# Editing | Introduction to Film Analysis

So that's a specific use of ordering shots called juxtaposition. Another thing you need to be able to talk about when you're discussing editing is the rhythm and the pace of the editing. And this one can be really challenging, but it's so important. Because editors take several shots and put them together into a continuous run, where they cut can change the rhythm and the pace. It can change the way you feel about that scene. So perhaps there'll be a really long run and then a cut, and then a really short bit and another cut, and then another really long shot, long duration shot. That really quick cut in the middle, that can change our mood. It might make something seem surprising. We might have long, even duration shots to create a sense of steadiness and stability. We could have it start slow and then speed up. and faster and faster and faster. And all of these different rhythms of the editing can help to increase suspense or create a sense of action or energy. So let's put that together. Let's consider the order of shots and the rhythm and pace of the editing in Alfred Hitchcock's famous 1963 film, The Birds. This scene's a little bit dated, it's a little bit over the top, but I chose it because it really illustrates how editing can be used in the ways I've been describing. So let's watch the scene now.
Look!
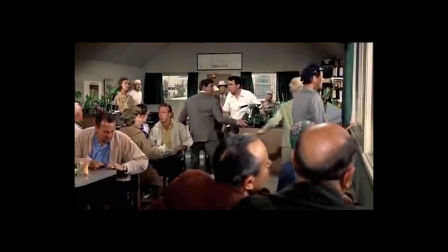They're attacking again. Well, none of you stay in here. Come on now.
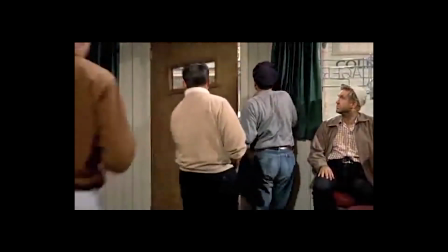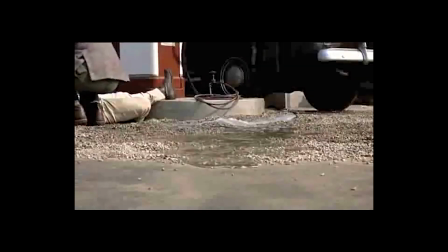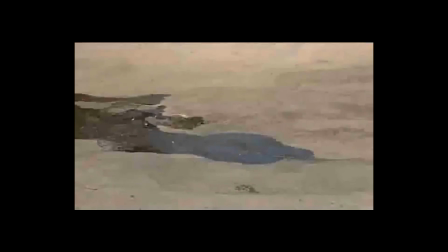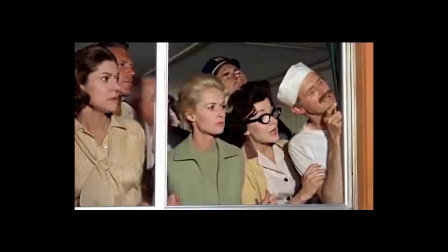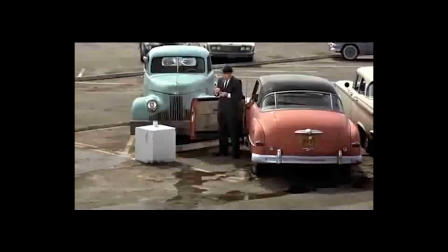Look at the gas. That man's lighting a cigar. Hey, you! Watch out! Don't drop that match! Look out! Get out of there! Mister, run! Watch out!
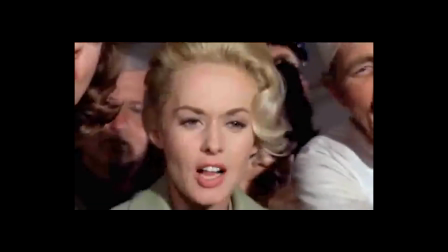Mister, Look out! Look out! Watch out!
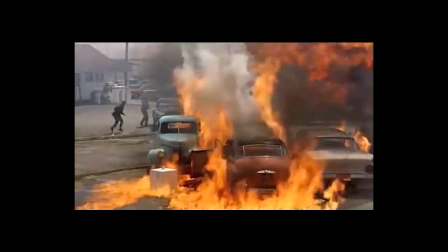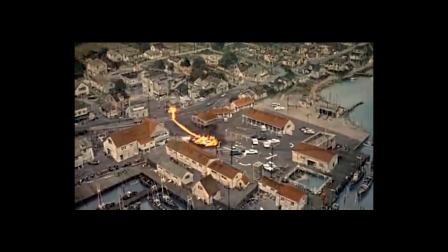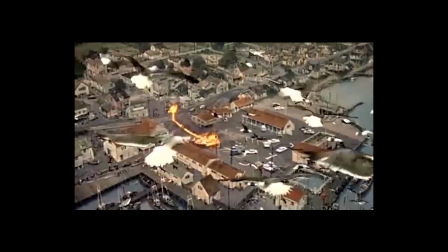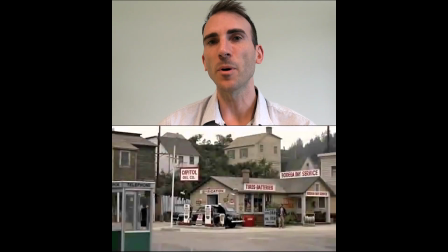So let's go back and watch that again, and this time I'll talk you through some of the editing techniques that I notice. First of all, notice that it started on an establishing shot, giving a sense of location. We've got this medium shot of the main character looking out the window.
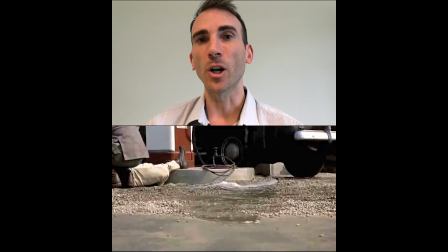We see a point of view of what she's looking at, and then we see a close-up of the gas, the fuel, pouring across the ground.
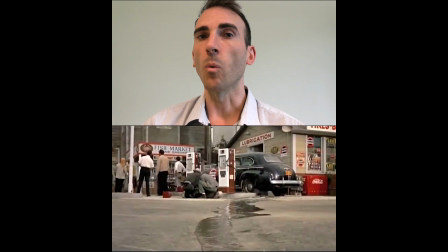That shot going backwards and forwards between her looking, what she's looking at, and her reaction to it is helping to tell the story.
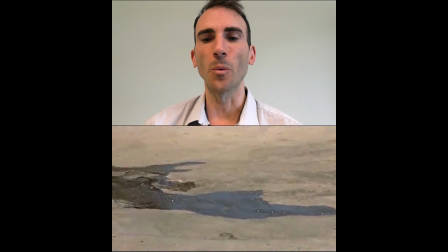It helps us know what's happening.
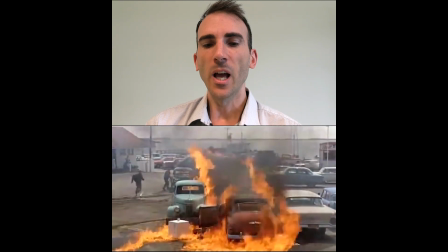Now this sequence, which seems a little bit silly today, but notice how the pace increases,
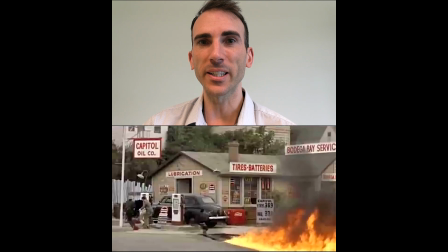cut, cut, cut, cut, cut, until the big explosion.
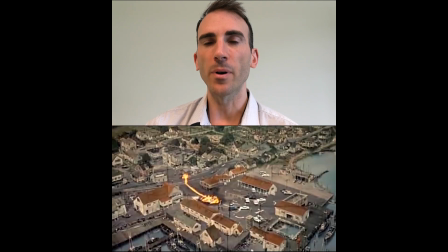That increasing rhythm, that speeding up of the duration of each shot helps to create the intensity of the scene. And then we get this shot that lasts a very long time. It's to see and it cuts back to a long shot, an extreme long shot, to show the extent of the destruction.